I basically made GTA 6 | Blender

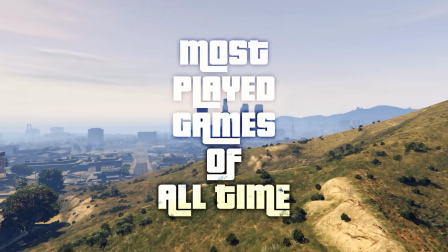0s
Grand Theft Auto 5 is one of the most played games of all time with a huge player base and obviously a huge map called Los Santos, which is filled with a bunch of buildings and places.
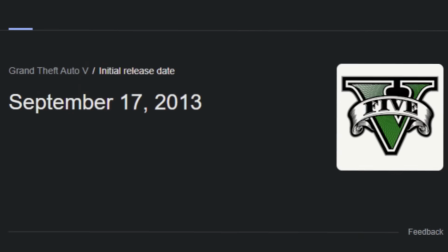8s
Despite this game being released in 2013, it still holds up with today's graphic standards.
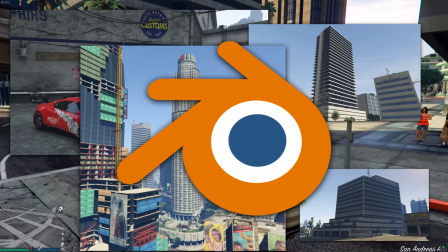13s
But what if I tried recreating these buildings in 3D software with 2021 graphic standards?
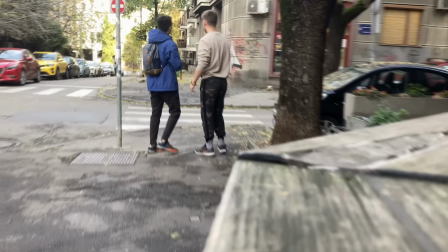18s
What's up guys, this is me, Dime. And this is my friend Bunny, and we're currently in the process of shooting textures. Because Rockstar uses their own textures, and so are we.
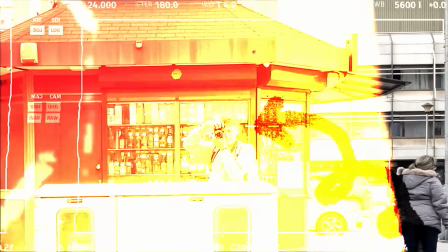33s Fuck loans. 50k out to a nigga rolling as a brittle figure.
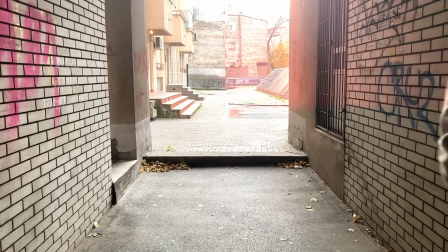38s Wonder why you're trying to throw stones. I know many fabricated on and feeling obligated.
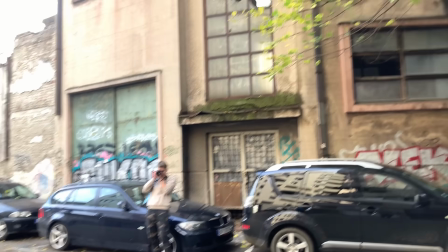44s What the proof is on my 4 phones. I like every single crap.
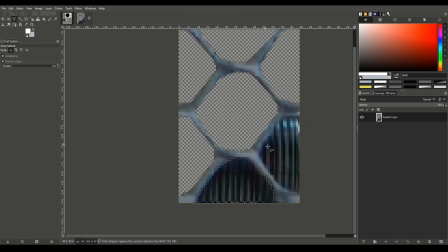50s
And now that I'm done with taking these shots, editing them, and turning them into textures, it's time to get started on modeling.
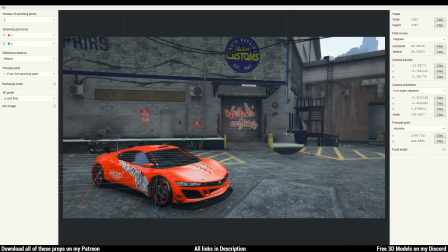60s
And the very first thing I do is download a reference photo and open it in FSpy, which is a great program for perspective extraction.
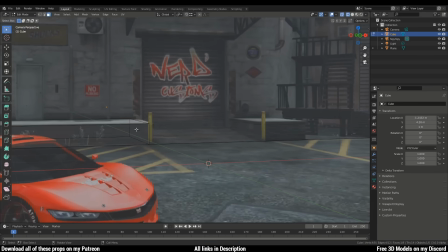67s
You just put a couple of reference points here and there, import it in Blender, and boom, you got your camera set up exactly where you need it.
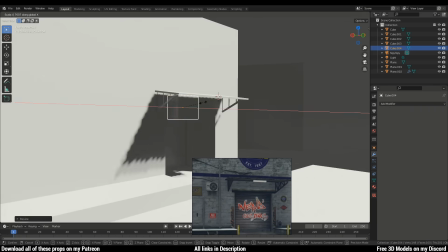74s
Obviously starting with the most basic shapes first because it gives us something to work with later on.
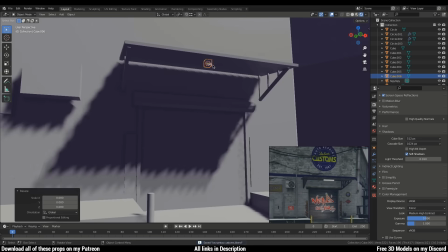78s
The same thing is happening here, blocking out every prop I can think of, copy-pasting the props just so I can get the feeling of the scene as soon as possible.
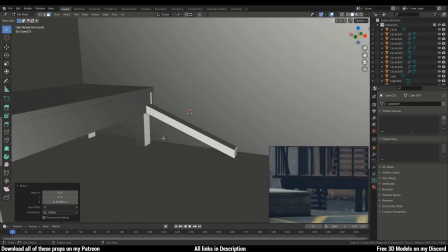86s
This staircase, for example, that I'm modeling here is again only a basic shape build which will later be replaced by a higher detail, better looking staircase.
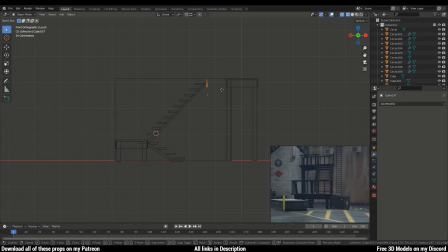94s
And of course, steps on staircases are something you'd expect to see on a staircase, so we're modeling those as well as the handles.
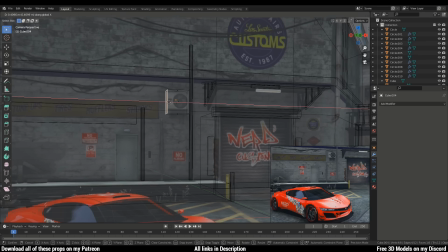104s
I'm just making sure here that everything has proper dimensions, and later if something seems off, we can fix it.
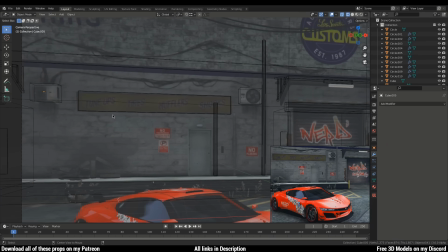108s
First, you need to learn the rules in order to break them.
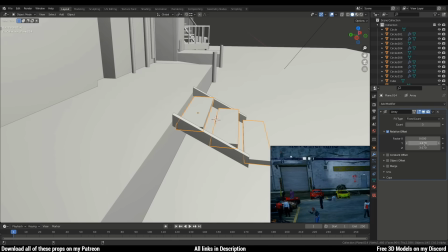113s
I'm using a simple array modifier tool to duplicate the stairs accordingly, and I thought that now is the best time to slowly start adding some textured materials,
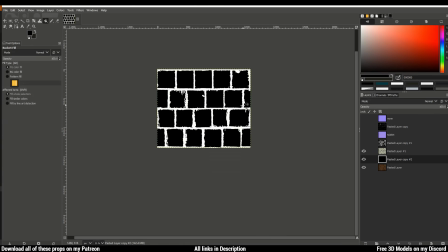121s
which were mostly captured by me, but in some cases you'll see some textures that I just forgot to capture and found them online,
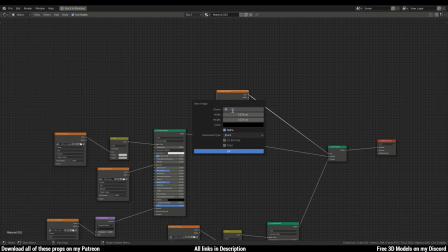127s
but most of the textures are homemade or whatever you'd like to call them.
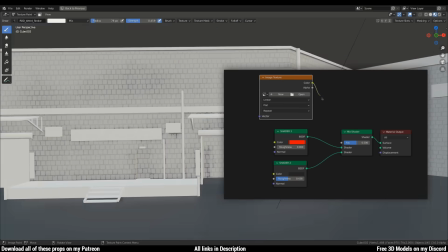132s
Adding a paint mask as a factor to a mix shader node is one of the easiest way to achieve realistic looking materials.
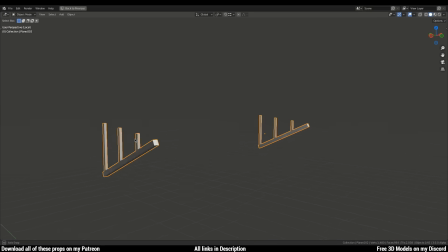137s
Now I just want to focus on the roof and the structure that supports it, and at this point, when your goal is to add more detail, you want to experiment as much as possible,
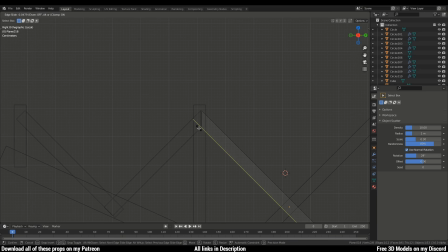145s
and bear in mind that most of the times, the detail you see does not mean a lot of complicated geometry, but just a lot of square shapes next to each other, which will be shown here in a second. So now that I built the structure, I went to GIMP and fixed some of the textures to tile better.
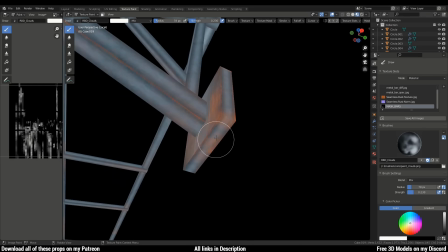159s
Then we unwrap the textures onto the mesh and start painting the rust material over it. And let's not forget the screws.
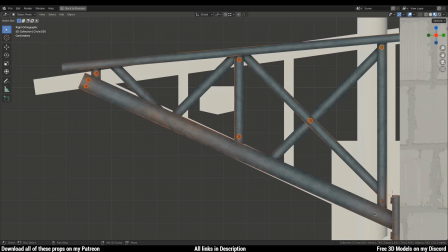164s
You can never forget the screws. They're so easy to make and yet add so much to the prop you're making. Just don't overscrew something.
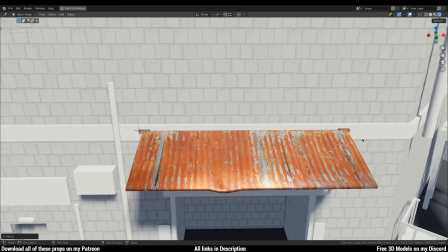170s
Sometimes you want to deform and destroy your prop to make it look more believable. You're never going to see a perfect object in the real world, so why would you make one in 3D?
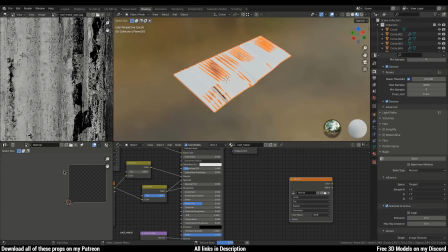178s
I decided to deform it a little just to add that sort of wear and tear look.
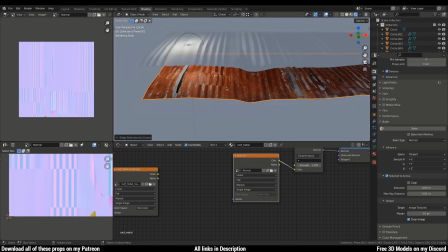183s
And then I made a mid-poly model which I baked onto a low-poly model to make the texture look 3D.
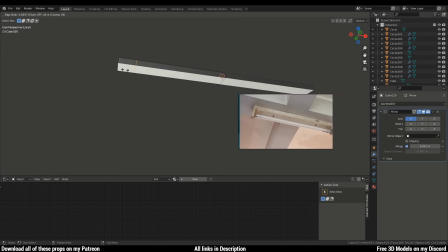188s
Then I started working on the lamp, and funny enough, I didn't have a lamp texture for this prop, but I did not want to download one, so I just used the one I captured of the air conditioner and managed to make it work with some rust.
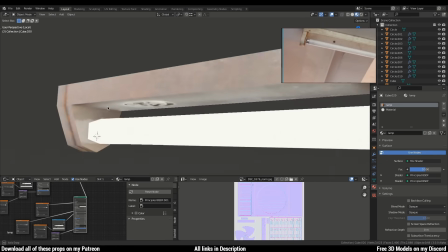199s
Just covered the edges to make them look worn out, and honestly, I was super satisfied with how it turned out, considering the texture I used.
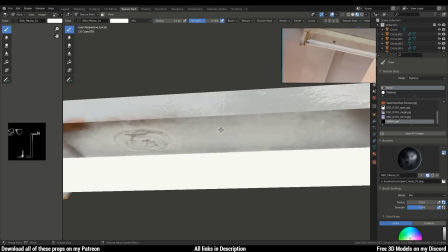205s
One more thing that is super simple to add, and it adds to the scene so much, is organic things like a cable.
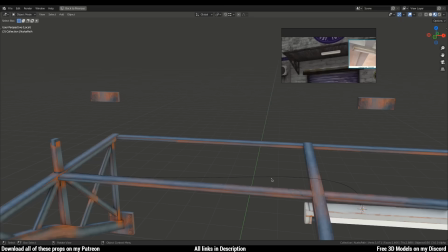211s
Is a cable organic? I'm not sure, but it helps out a lot. So I added a curve and enabled the depth option to make it look thick.
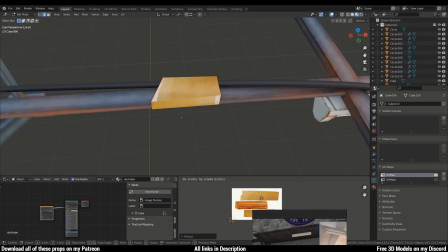218s
Took a cube basically and turned it into a duct tape, which makes it look as if it's holding the cable from falling down.
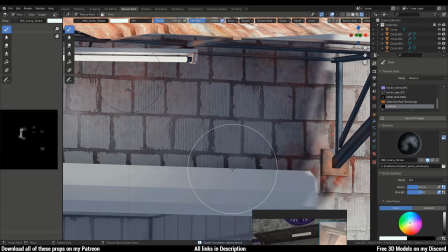223s
I started painting the walls with light brown rust material.
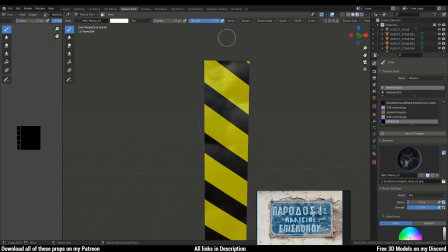226s
I added a transparent cable images, which are groundbreaking discovery for me at least, because they look so good and are so simple to make.
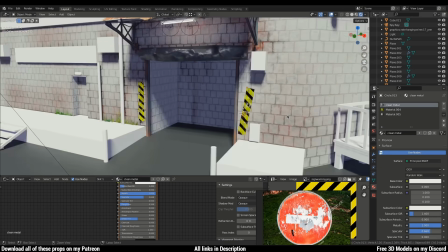233s
I added these caution signs because you gotta be careful, and obviously added some low poly screws to hold them onto the wall.
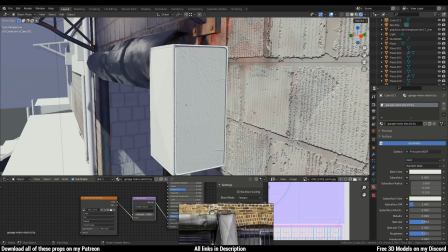239s
After that, I decided to make an electric housing box that will power the garage door, and again, I used the air conditioner texture for the normal map.